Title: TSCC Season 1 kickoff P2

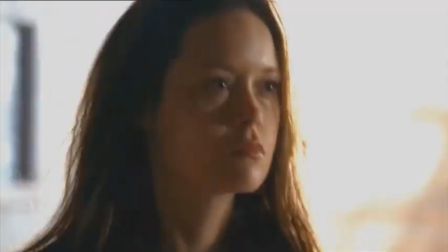I love breakaway walls. Yeah, exactly. They were great. Really fun.
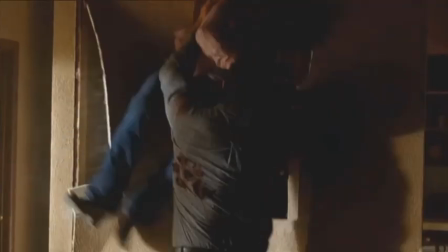Perfect Terminator face-off. Yep, now we don't see any girly smiling.
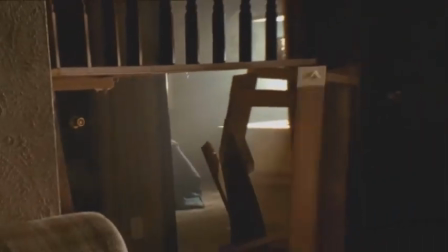There's no extraneous emotion. Yeah. She's in Terminator mode. Exactly right. And, you know, we've had other people come in and play Terminators.
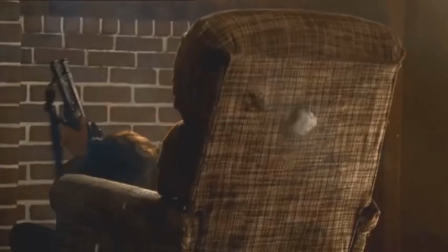People don't appreciate how skilled Summer is in terms of being able to sort of quiet her face when she does all this stuff.
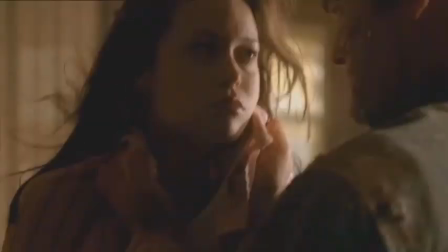I mean it's it's like you know rubbing your tummy and patting your head I think which is it's very difficult
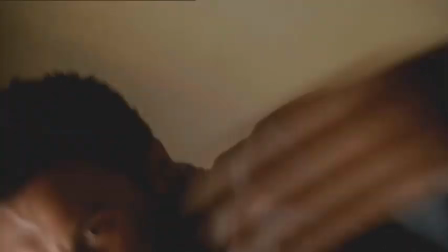Your instinct is not to do that and I think she does it better than anybody
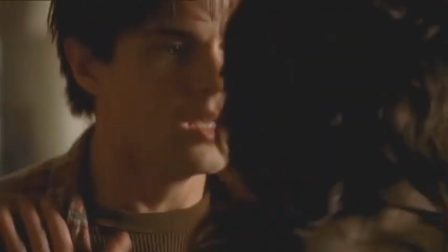This next moment was fun to do when we try to get put that one last little punch of Terminators fighting each other that we
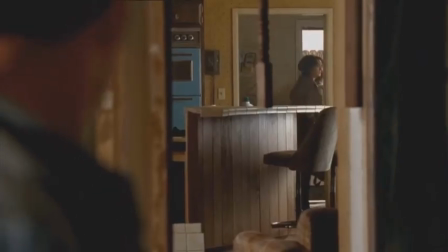Brought on to this that I think helped definitely solidify the the terminators could really kick butt
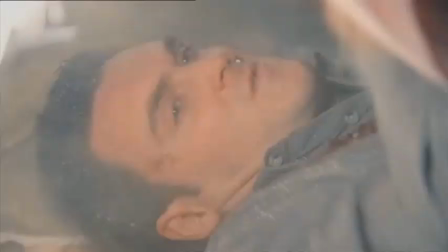yeah that was another thing right i wasn't in the script it's like no i think you'll take him through the floor into another room i was like all right
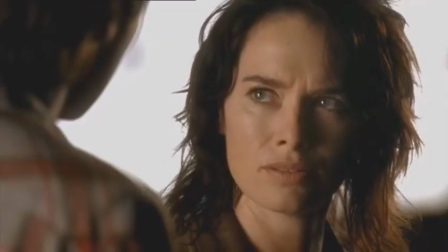yeah he actually he talks about it on another commentary another episode about how important he thinks it is for the character to show fear because he thinks
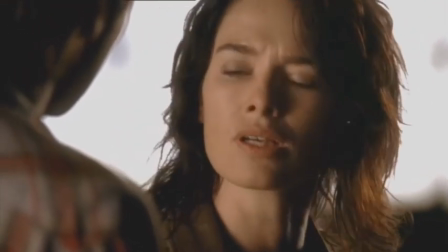to not show fear is to be immature and ignorant at this point so even though in t2 his character was kind of much more brash,
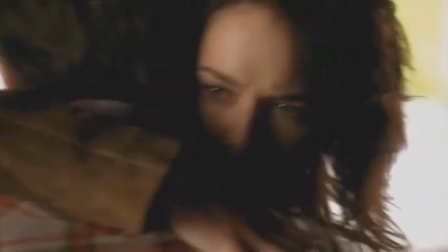but his character was young and immature and didn't really know. Also, too, the older you get, the more valuable you realize life is.
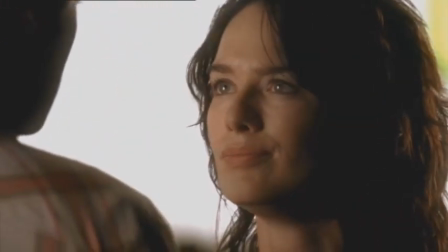And, of course, what he's gone through, the more valuable everyone's life is. Very true.
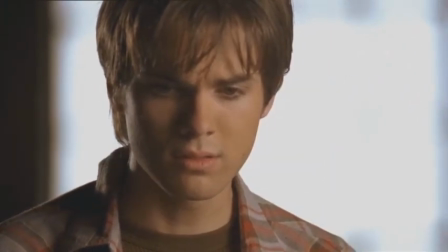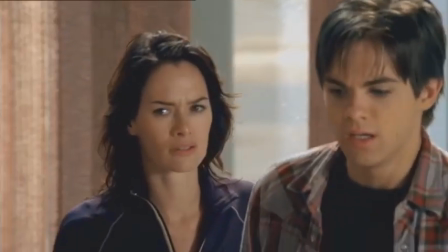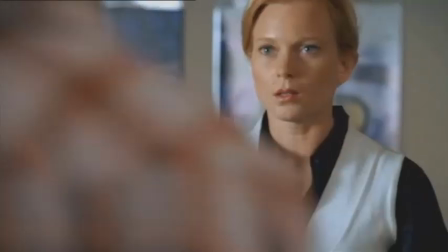That's our stand-in for Sarah. Jenna? This was my favorite thing to do in the pilot.
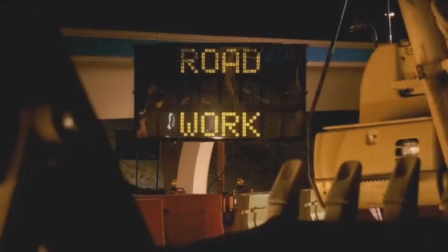Was it the walk in the gun? I love holding up a bank. And you can see what you're pointing at the weapon. In this next sequence, I'm particularly proud of.
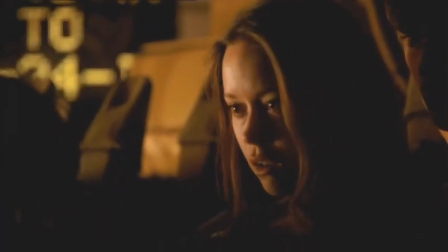This was all you, too. Well, thank you. It was fun to see Cameron kick a little butt for a second.
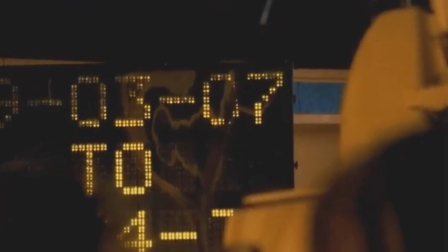Yeah, this wasn't in the script, and David said, You know, we need one of those moments at the end that really makes the audience happy.
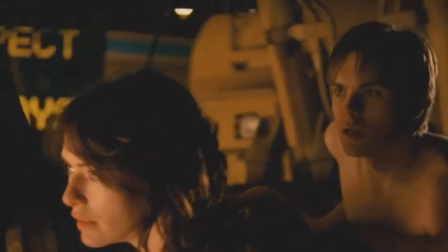I think we need Summer kicking some butt.
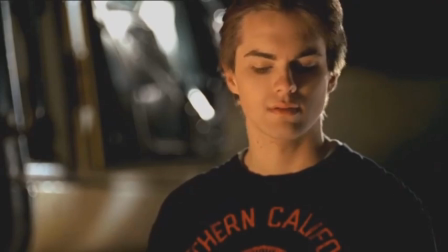Josh wrote a beautiful voiceover for the end of this show, and my hope is to try to make it as simple and majestic as possible,
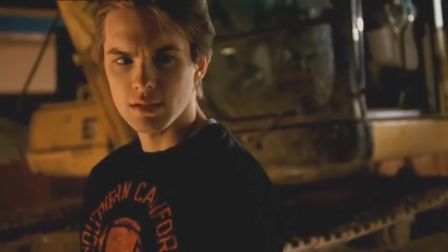and I think that we definitely earned it on this pilot. Yeah, I love the ending montage on the show.
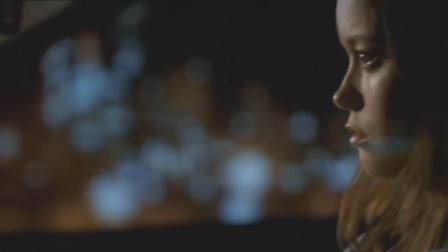I love, I love, I mean, I just love the, and I feel like, you know, the show has got a very poetic feel to it.
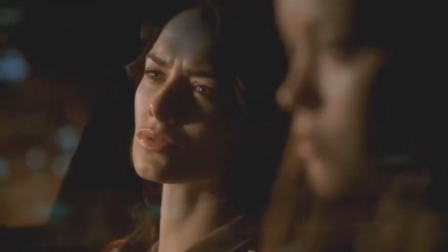The death of any one person is the death of an entire world, certainly for parents.
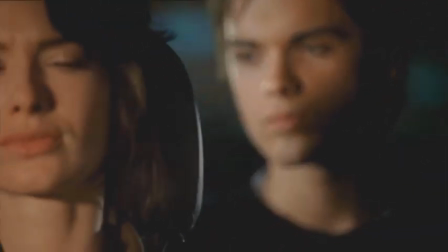It's an old Jewish proverb.
In the case of my son, these words are literally true.